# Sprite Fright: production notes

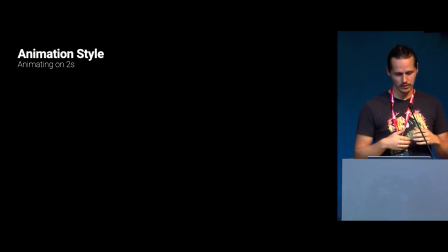One of the big decisions that we had to make is animation on twos.
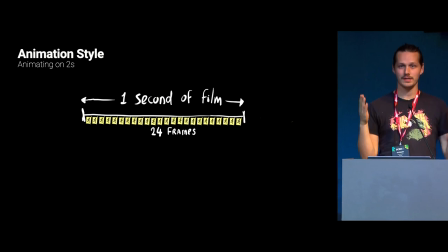What does that mean? 1 second of traditional film is 24 frames, 24 drawings, and we basically decided to hold every frame for 2 frames, so we end up with 12 drawings per second.
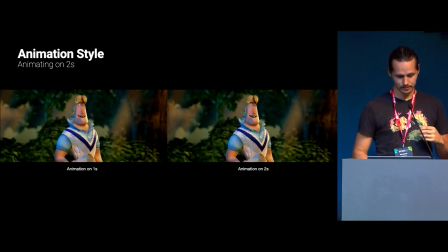So that's called animation on twos. Now, here is a comparison where we animated. Do we have sound on here? Okay. Oh, okay. So the left one was animation on ones, and the right one was animation on twos.
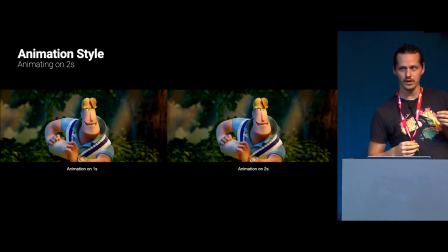And we decided to animate on twos a bunch of reasons. One of them is to really emphasize the toy feeling of it and really go towards the stop motion style of animation. But also, you know, the budgetary reason of not having to animate 24 frames, but only 12.
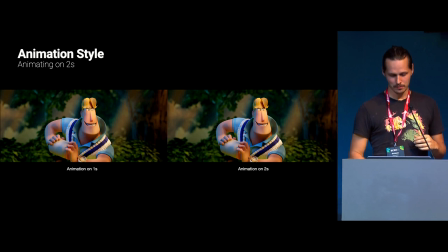And also not have to care about any motion blur. Now, that, while still having a 24-frame movie,
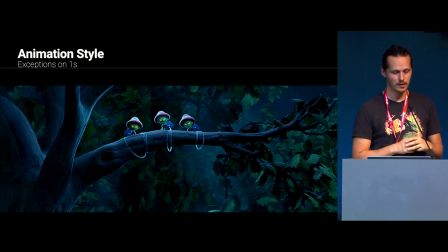24 frames per second, it came with some issues that popped up, mainly with camera motion, because the camera motion is moving on. Wait, this is playing in a sec. So the camera motion is moving on once, while the animation is moving on two, so you get a strobing effect.
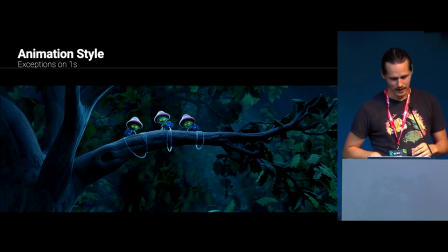Does it play? Come on. And so what we did is basically
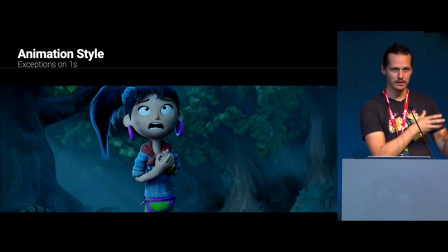It's a little clip. So what we did on camera motion is animate the root of the character, the root bone, along with the camera.
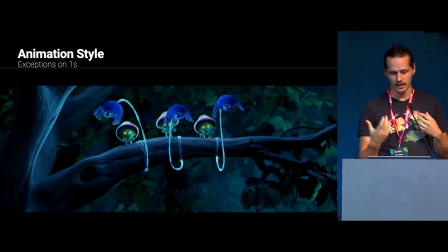But the local animation, the arms and the legs, animate animation on twos
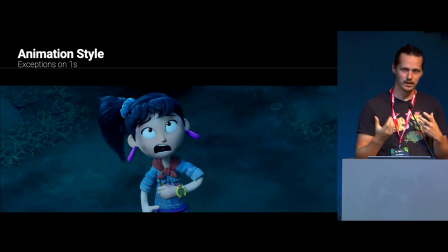to keep that style consistent, but not make it too jarring for fast action.
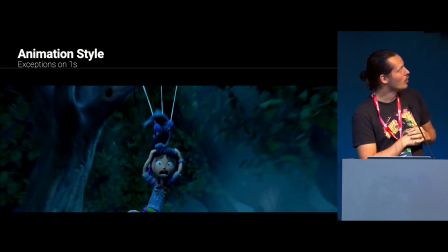So that's something we did here. You see the characters moving out of frame on ones, while the animation, the character animation itself within, is on twos.
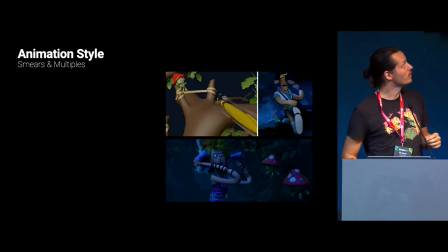Now, with here we go. With with the animation on twos, we lost the motion blur. So we had to,
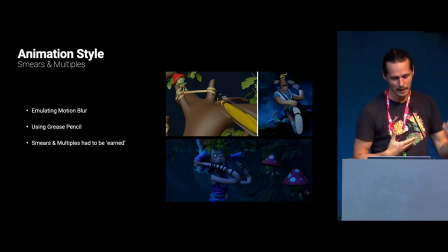implement all traditional ways of emulating motion blur by adding smear frames, distorting the meshes, and using grease pencil to enhance or like draw extra lines.
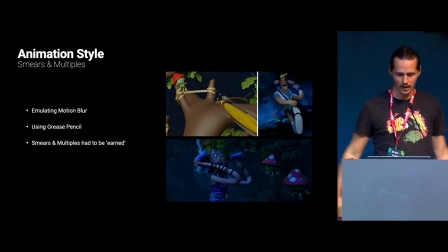And these smears are multiples. You couldn't apply everywhere. It would be a big mess, but really had to be earned per action.
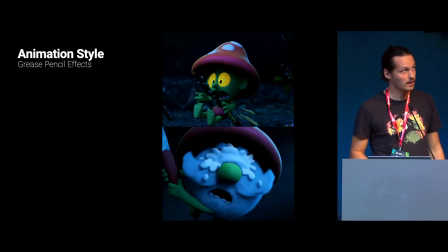And another thing we applied, one sec, here we go, is adding the grease pencil and converting them to geometry for effects like the bird poop,
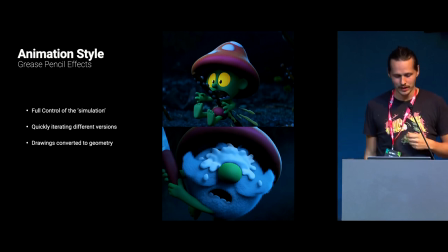for gooey melting sprites. And that was a great way to have full control over the simulation, so to speak, but also a quick way to iterate over shots.
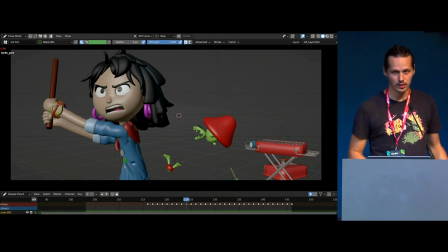Over the effects. So it was for the director. You don't have to wait for
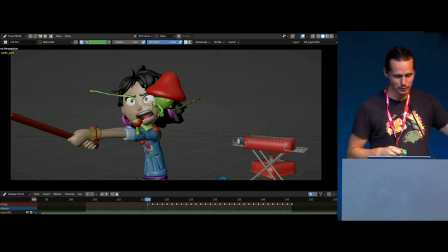endless simulation time, but really could draw in some quick sketches and then later refine that whenever it was approved. So it was a great way to also stylize the effects, and I think they look great in the movie and fit well.
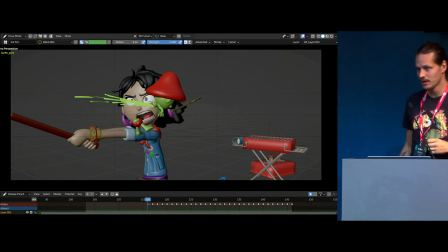Next will be Pablo, and he will be talking about some facial lip sync animation.
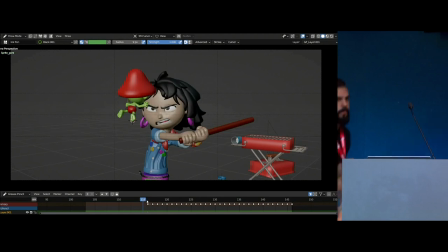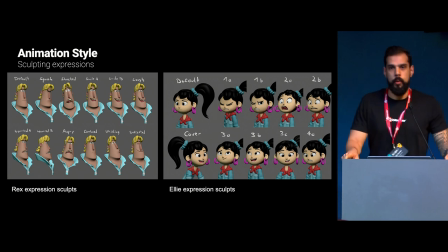Hello, I'm Pablo.